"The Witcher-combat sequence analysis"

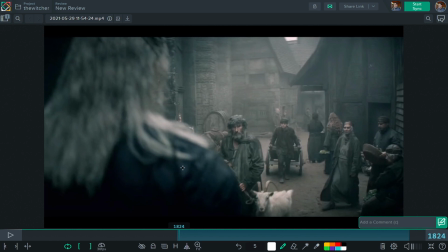Clarity that we have, especially during the combat. We'll talk a little bit more about that later.
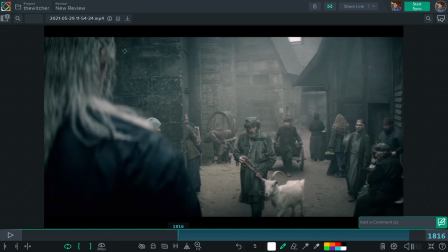Let's start right from the beginning, right? So, as you can see, we have here Geralt, right? On the left side of the screen. See how very clear his stage, right? We have him on the left side of the screen. His blur, right? Really dark color on him. And on the right side here, we have, you know, the environment, the people here and everything.
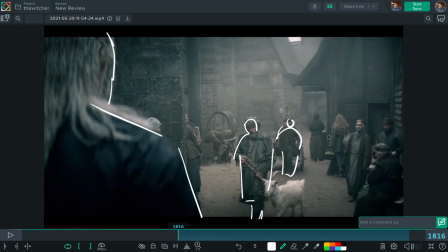Lighter color, okay? This part here on the right side, on the right side of the screen, it's all crisp image, okay, compared to the blur on the left, brighter color. So immediately you see like how the scene is split in two parts, and it's like, yes,
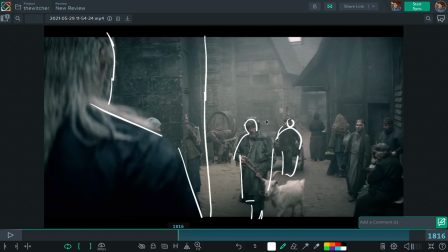I can feel the sense of him, but at the same time this other part of the screen is very clear in terms of color, motion blur, depth of field and everything, right? And the more we go forward, let me actually remove the audio here.
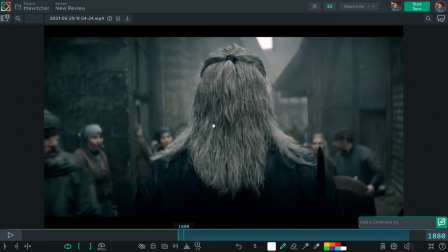The more we go forward, you can see the attention switch to the center, and now he is on frame at the center, is on focus now, and everything else here is blur, right? So you see, like, again, this transition is very simple.
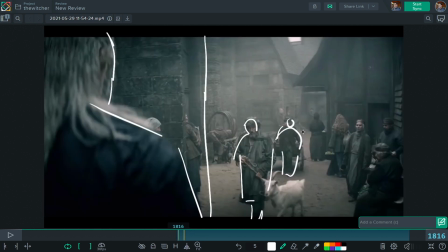There are basically two key points here, him from the left, blur, and then here to the center, right on focus, right?
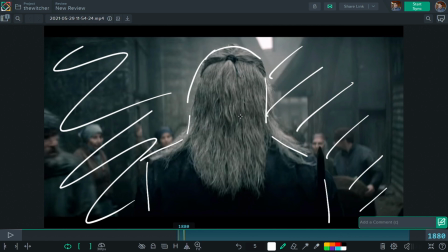So it's very easy, I mean, easy in the sense of execution, but it's very well planned and very well staged, right?
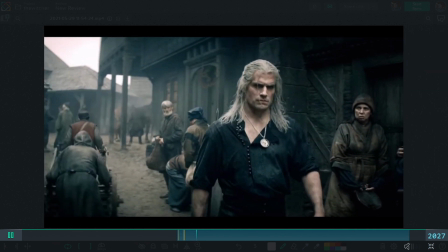Again, we keep him on focus. Then we see him here walking against the crowd.
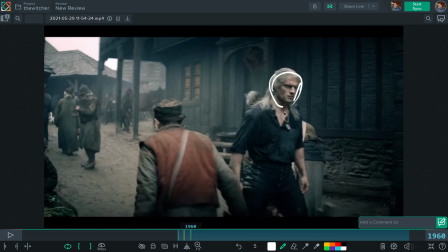Again, we start with the camera where the character is here is mostly three-quarter, right? Facing this direction. And we can see a bit of the background, the environment and everything.
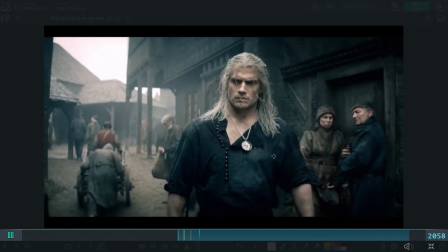And the more we move forward, the camera slowly started to go more to the center, right?
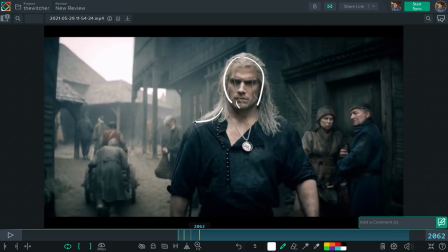Again, simple transition. But it's super effective, right? Again, I always say this, like, a good staging, it doesn't require a lot of camera movement. You know, if you were animating this in 3D, regarding the camera, you could just do a two simple key, right?
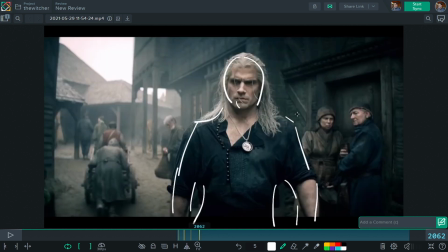One here from the beginning, slightly three-quarter, and then here more in front of it, right? You wouldn't need any crazy number of key or stuff like that, right? So again, simplicity and clear staging is always the key here.
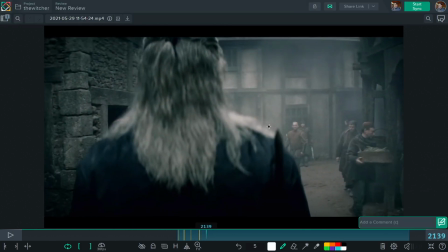Again, here we go back to the center, right? And again, look at this.
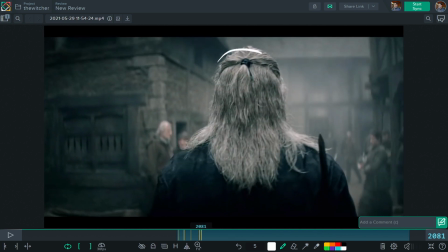We go back on what we had before where, you know, he's here, right, to the center, on focus. We don't really care what we see in the background because it's all blur, right? But while we move forward,
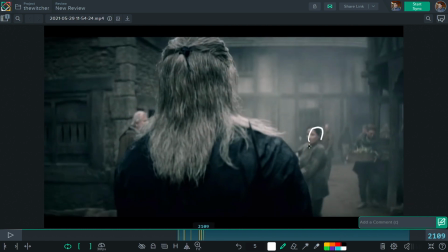look clearly, for example, this woman here, she's going to this side of the screen.
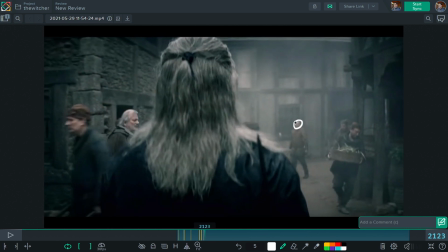And as soon as she moves away, she reveals this character, right? And suddenly you see how Geralt here starts to get blur, right?
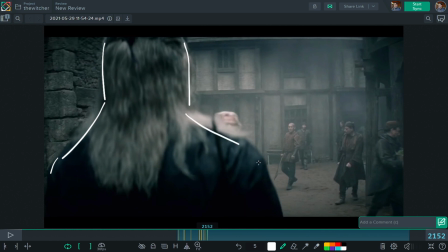See how it started to shift more on the side? So we get more space to this character. And this character now start to be more on focus.
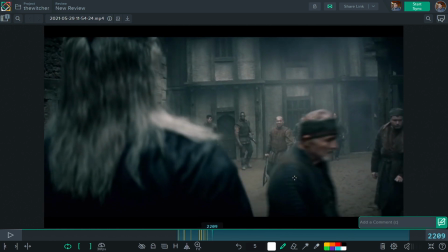So you see at the same time, they are shifting the focus from, and you have still this other character passing in front of him.
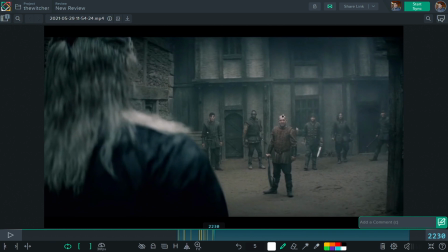You know, and now we have the fully focus on this character over here, right? Again, Geralt is on all blur here on the left side. You have a clear composition here, right?
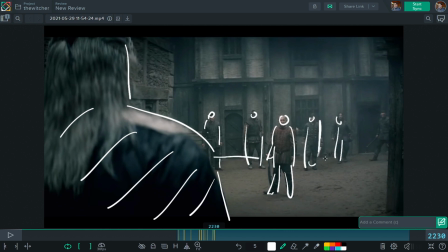Boom, with everything really on focus here, clean horizontal line over here, and so on, right?
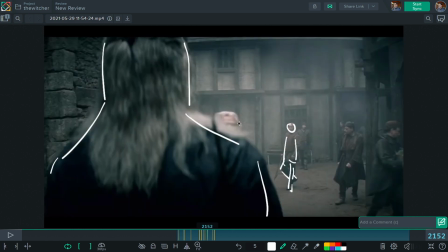Again, you see, we started from the center like this, again, slowly shifting on the side, and reveal all the enemy here, right?
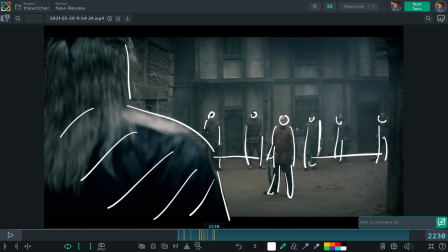Again, it's done in a simple way, but very efficient. They play without the character shift on the side, camera as well, shifting a little bit on the right, and motion blur as well, right?
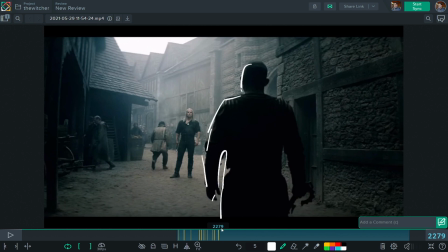Again, this is a very simple composition, but very effective, okay? Bring these two characters very close to each other, right?